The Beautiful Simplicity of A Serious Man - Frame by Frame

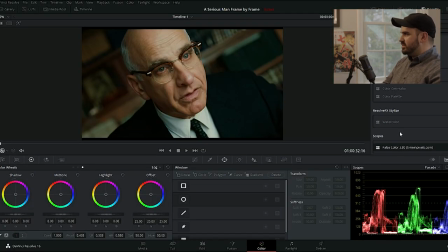[18:43]
In terms of skin, it's probably similar to the last shot, but a little bit different.
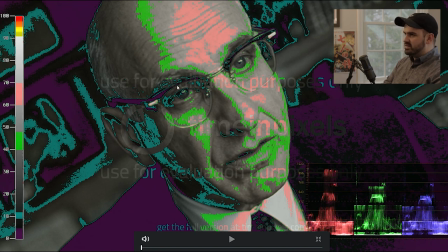[18:50]
So, yeah, we have a little bit of pink hair. So we have 60 to 70 on little spots of his face. And then most of his face is around 50 to 60 RE.
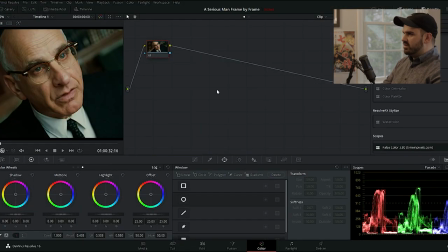[19:00]
so stuff like this is actually a good exercise because you're commonly
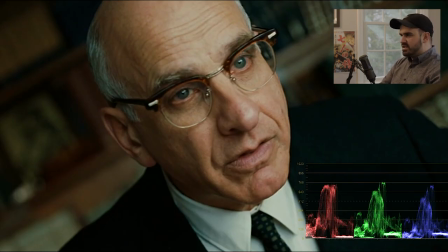[19:04]
taught to like expose caucasian skin at 7 di re but upon examining like old films or any filmic like for example like the godfather for example if you take stills from the godfather and you put them in here and you throw
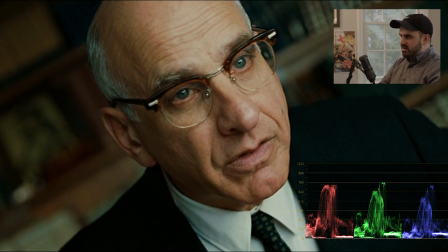[19:19]
false color on it or you look at the waveforms you'll quickly find out that most caucasian skin And to have like the filmic, dare I say filmic look, is more in like the 50 to 60 IRE scale,
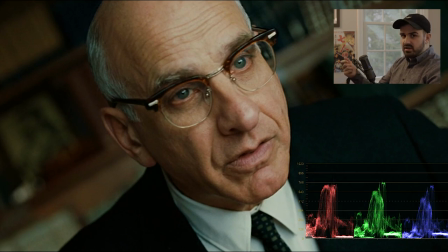[19:34]
which would be if you just had your light meter out and you took a reading where it is on the light. That would put the skin at middle gray, which around 50 IRE. So this digital look that we always try to avoid is actually more in like the highlight. Oh, my bad.
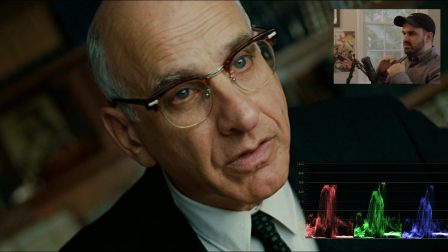[19:51]
This digital look that we're trying to avoid is more in like the highlight scale. which is like a you know 60 to 80 IRE scale which is for skin which is that's like the commercial end right we want to pull that down we get this film like look this guy's skin is peaking around as you can see in the reds it's peaking around 67 IRE
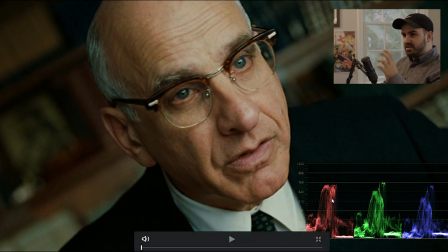[20:11]
and it's probably averaging around 60 or 58 IRE and then behind him the background in terms of him opposed to the background the background is only is only peaking around 25 to 30 I read towards the mids so he's getting
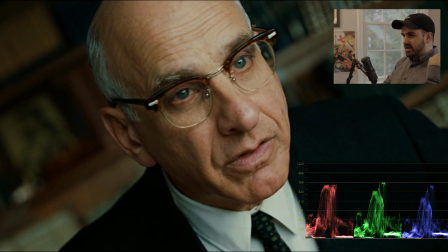[20:27]
around a stop or two difference between his skin in the background which is a really nice easy easy way to have a filmic look which is you know you're providing depth where the skin is the foreground and the background bottoms out with the use of
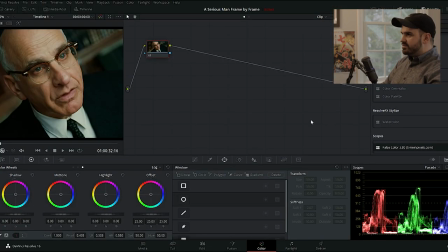[20:40]
exposure so it's really good I got another
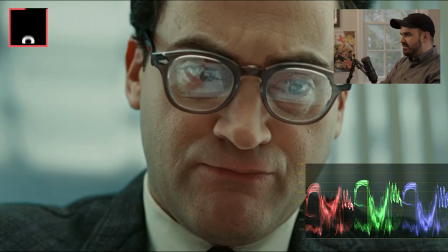[20:45]
shot here this is another like kind of a Dutch angle in a way but the The way it's framed is,
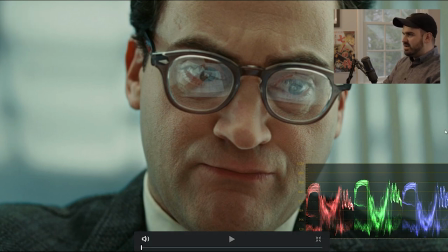[20:51]
I think it's really coming out strong because of the use of lenses. I can only guess what lenses is, but it's probably like a 21 or a 24 millimeter. You can find old interviews of Roger Deakins talking about his choice of lenses,
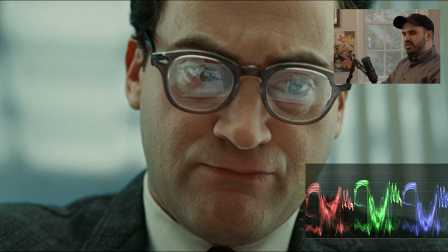[21:06]
and he tends to say that he favors the wider lenses like the 28 mils, the 35s, the 24s, and especially if you look at any of the Coen Brothers filmography, you can always get that distinct wide presence from the close-ups which is which has to do with the depth of field in the wide lens
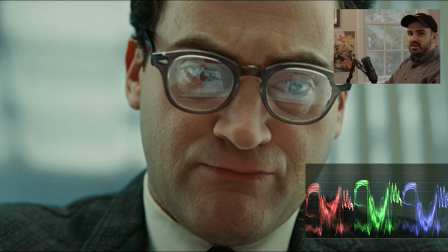[21:24]
so if you shoot at it like a f4 or 5.6 and you have that medium depth and then you you get in close with a minimal focal distance um you get this like strong presence if this was shot at like a 75 or a 50 his face would be more compressed and you probably wouldn't
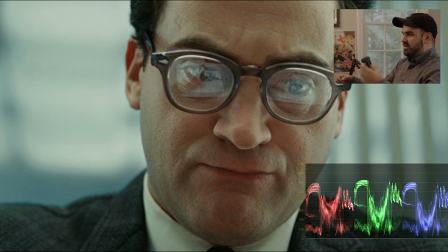[21:41]
get as much as the texture or the depth on basically his frustrated face here as he's looking down at a piece of paper. But in terms of lighting here, it's just freaking great. You have the reflections on his glasses here.
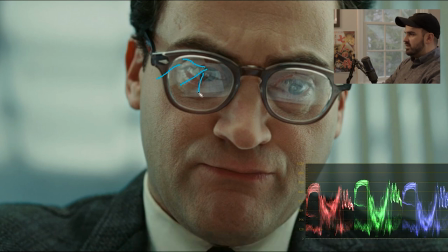[21:59]
You can see the papers through the glasses right there as well as here. And then also, you have, like in the last shot, have a nice separation of brightness between his head in the background
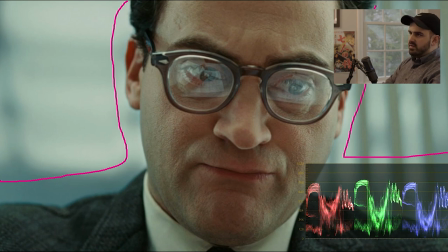[22:14]
so if I put on the false color again you
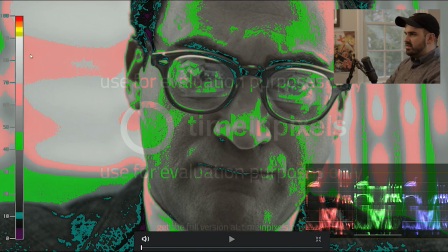[22:23]
can see as well so the background is it looks around 70 going on 80 to 90 I read and then you have 70 down to 60 here and then his his skin tones are in the 40s to fit actually it looks like the skins go from 40 all the way to 60 actually
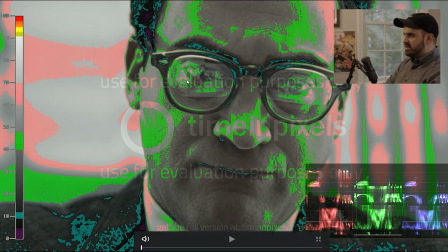[22:44]
no a little bit of 70 there's a little bit of pink in here
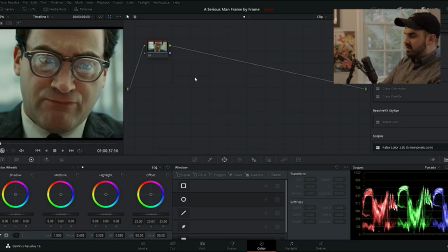[22:47]
as you can see on the glasses so if i take this off sometimes it's hard to see you gotta turn it on and off but yeah the brightest spots of his face is probably the rims of the glasses
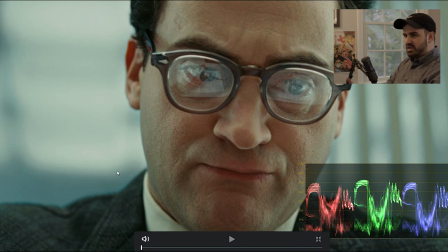[22:56]
um it's hard to tell whatever light is being used here but it's probably some type of top soft light because it is shadowing under his glasses right here so a main way to figure out the light direction is just find the shadows and which way are they facing i mean that's really as
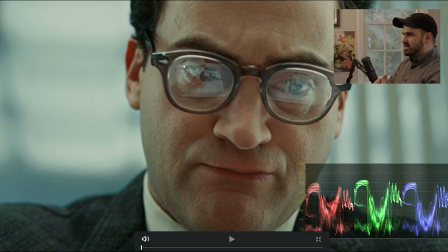[23:12]
simple as that and uh there's probably some accent lighting on the side that's lighting up his glasses i mean it could be from the window as well but um reflections like these are very hard to like pinpoint just from an image like how they got it so but yeah and i'd like to
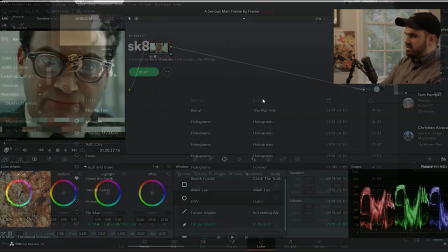[23:26]
see the color palette on this because it's really just coming down to his clothing yeah so
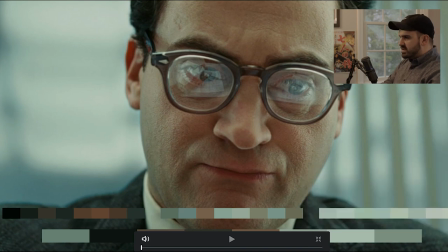[23:33]
here you have like a muted let me turn off the scopes so here you have like a muted palette which is really nice the skins obviously fall in the middle of that middle gray and then towards the brighter highlights we have like a gray bluish highlight tone and then the bottom it goes down into
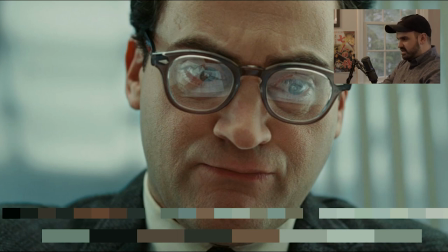[23:51]
the grays like pure grays for his coat so once again it's fulfilling the 1960s color palette but it's also fulfilling it emotionally which is here's a down scene so let's give give him down colors as well so let's move on to the next shot
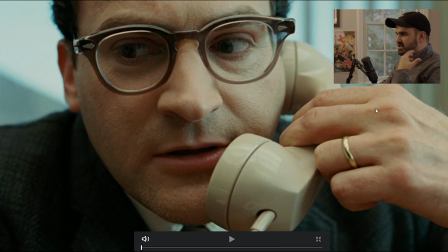[24:08]
okay so this shot is a continuation of the last shot he's just now he's on the phone but as you can see they just they just pull the camera in just enough that they can have this like very strong presence you can just be in his fucking psyche while he's on the phone i mean
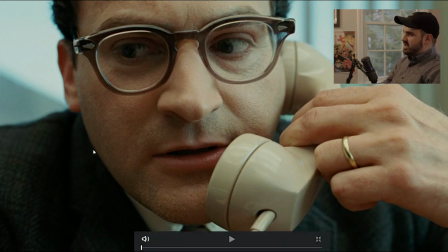[24:24]
it's really working well and color power is exactly the same as we're in the same clothing now you just have a beige phone to match the skin it's a good nice touch um but but yeah the reflections are a bit different here on the glasses and stuff like that but
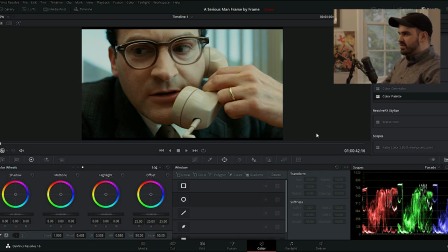[24:40]
but pretty much you have this you could fit this next to that rabbi shot where this is the it's the same kind of like dutch angle-esque close-up wide shot in your face type of shot that you'll see again and again in the film whenever you have a uncomfortable situation
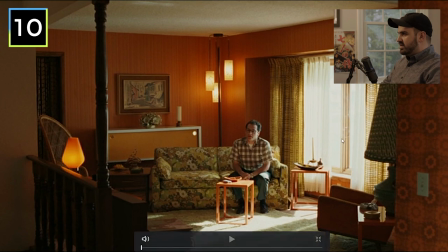[24:57]
so here here's him in the uh the neighbor's house the the woman that he was like perving at um so he goes to her house and they smoke weed and talk and stuff like that but it's pretty much just lost so i love this shot because it's just simple it's just him in a different space he just sticks out like a sore thumb here because you can see that his
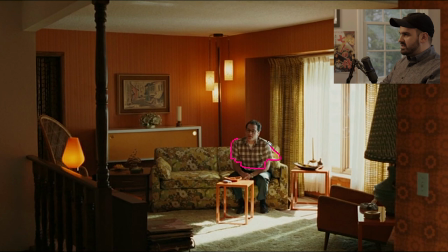[25:19]
his color palette here does not match the rest of the scene it does kind of in like contrast in a way but but even when she enters the scene these uh the walls of different scales of orange actually falls onto her uh her person too she has like an orange sweater and then
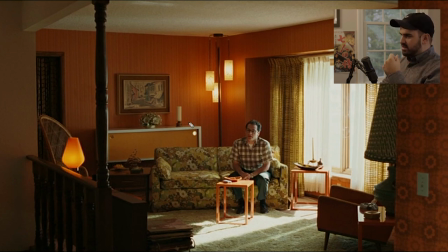[25:39]
i think a yellow dress and it all kind of matches so let me pop the color palette on this one
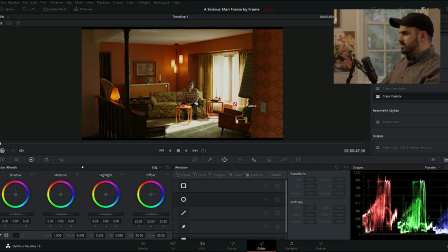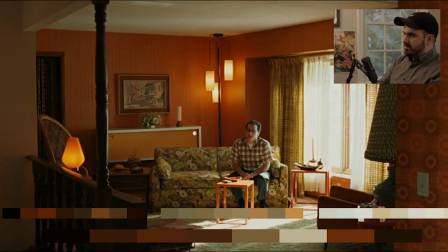[25:50]
throw the nodes on here so